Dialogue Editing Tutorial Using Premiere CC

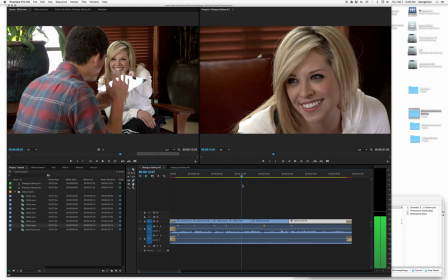[4:35]
right so it's got a nice natural pace and I've overlapped and matched on action in a way that we're not paying attention to the editing we're paying attention to the story
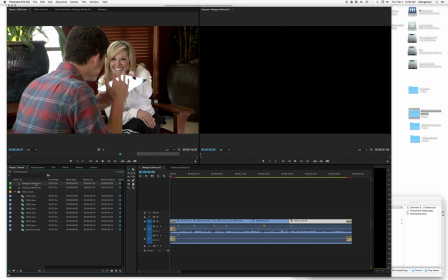[4:44]
so then I so if you right-click
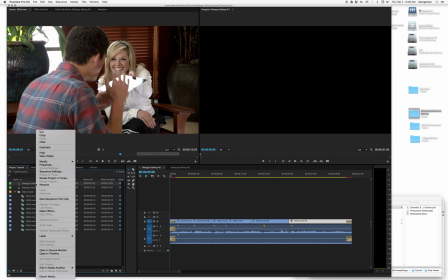[4:49]
or control click you can duplicate or hit command basically if you hit command D
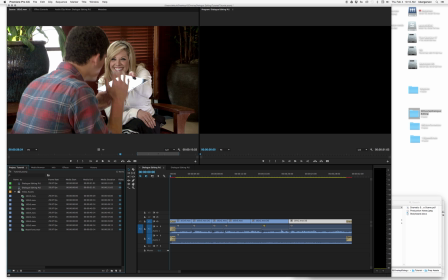[4:54]
you can duplicate the sequence and what we then next need
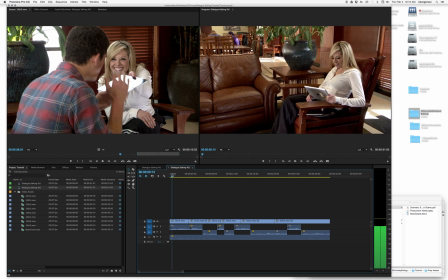[4:59]
to do is we need to separate the dialogue right
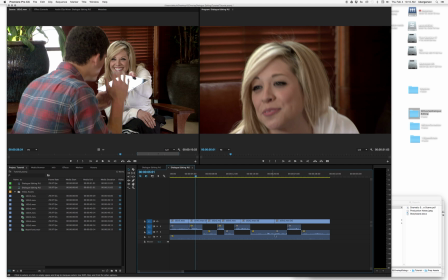[5:05]
so then basically everything that she says is on one track everything that he says on one track and then we add our room tone track underneath and then if we stretch out our audio sequence then you will see that I put like
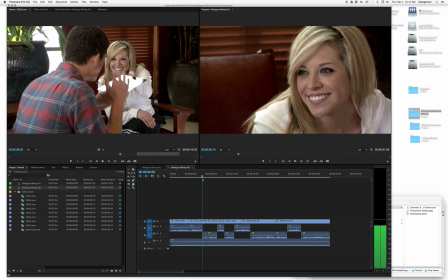[5:25]
at this point right here there's a little crack in the crack on the microphone that I cut out and
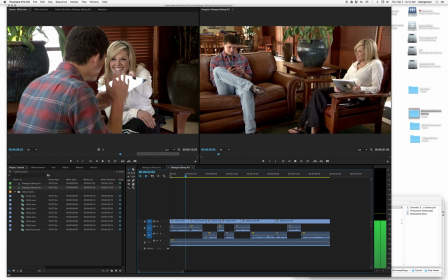[5:32]
so when people speak when we do this dialogue prep I
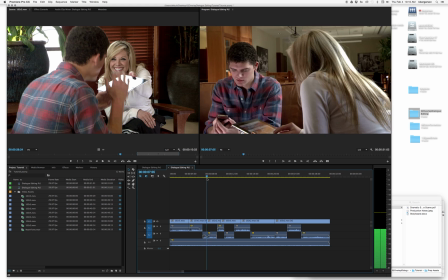[5:40]
fade out on her stuff and then fade in his and fade out and
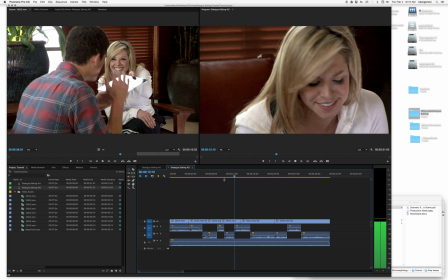[5:46]
quick fades and fade outs and
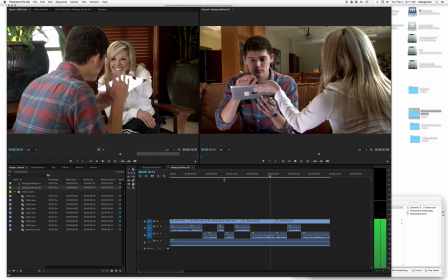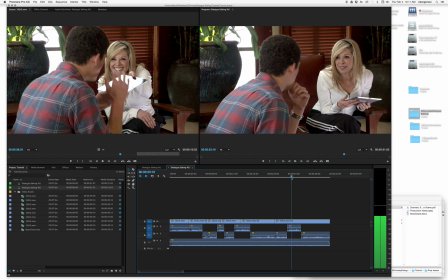[6:00]
so we're listening for mistakes in the audio that we can clean up right now and
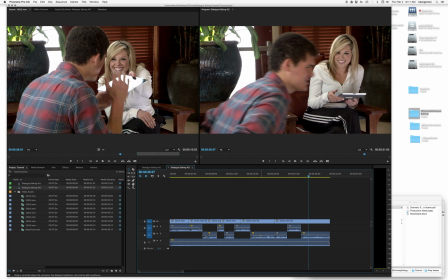[6:05]
we set the levels so that they're about equal to each other and then we have the room tone set at a level where if there are gaps in the dialog like for example if
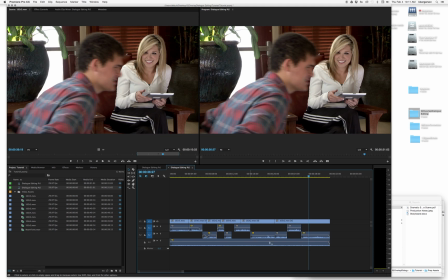[6:19]
we did put a gap in here it would become seamless because we have our dialog and then this scene is ready to be sent to Pro Tools and so what I want you guys to do is use shift command 3 to
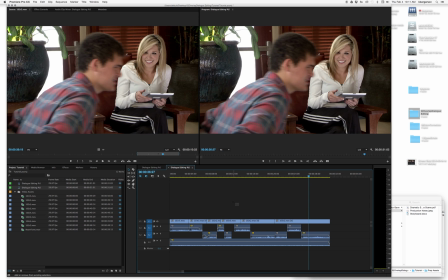[6:37]
take a full screen grab or shift command 4 and capture this whole image for a screen grab post that on d2l so I know that you did the dialog editing and then render the project that you know that has our
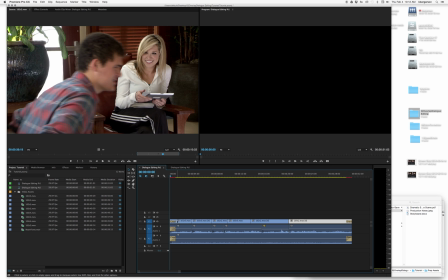[6:54]
your overlapped editing and and and the cross dissolves in it as well
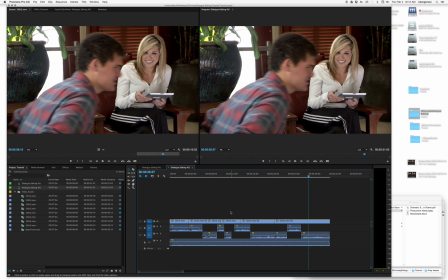[7:00]
render that as a 1080p h264 file and post that on d2 as well and good luck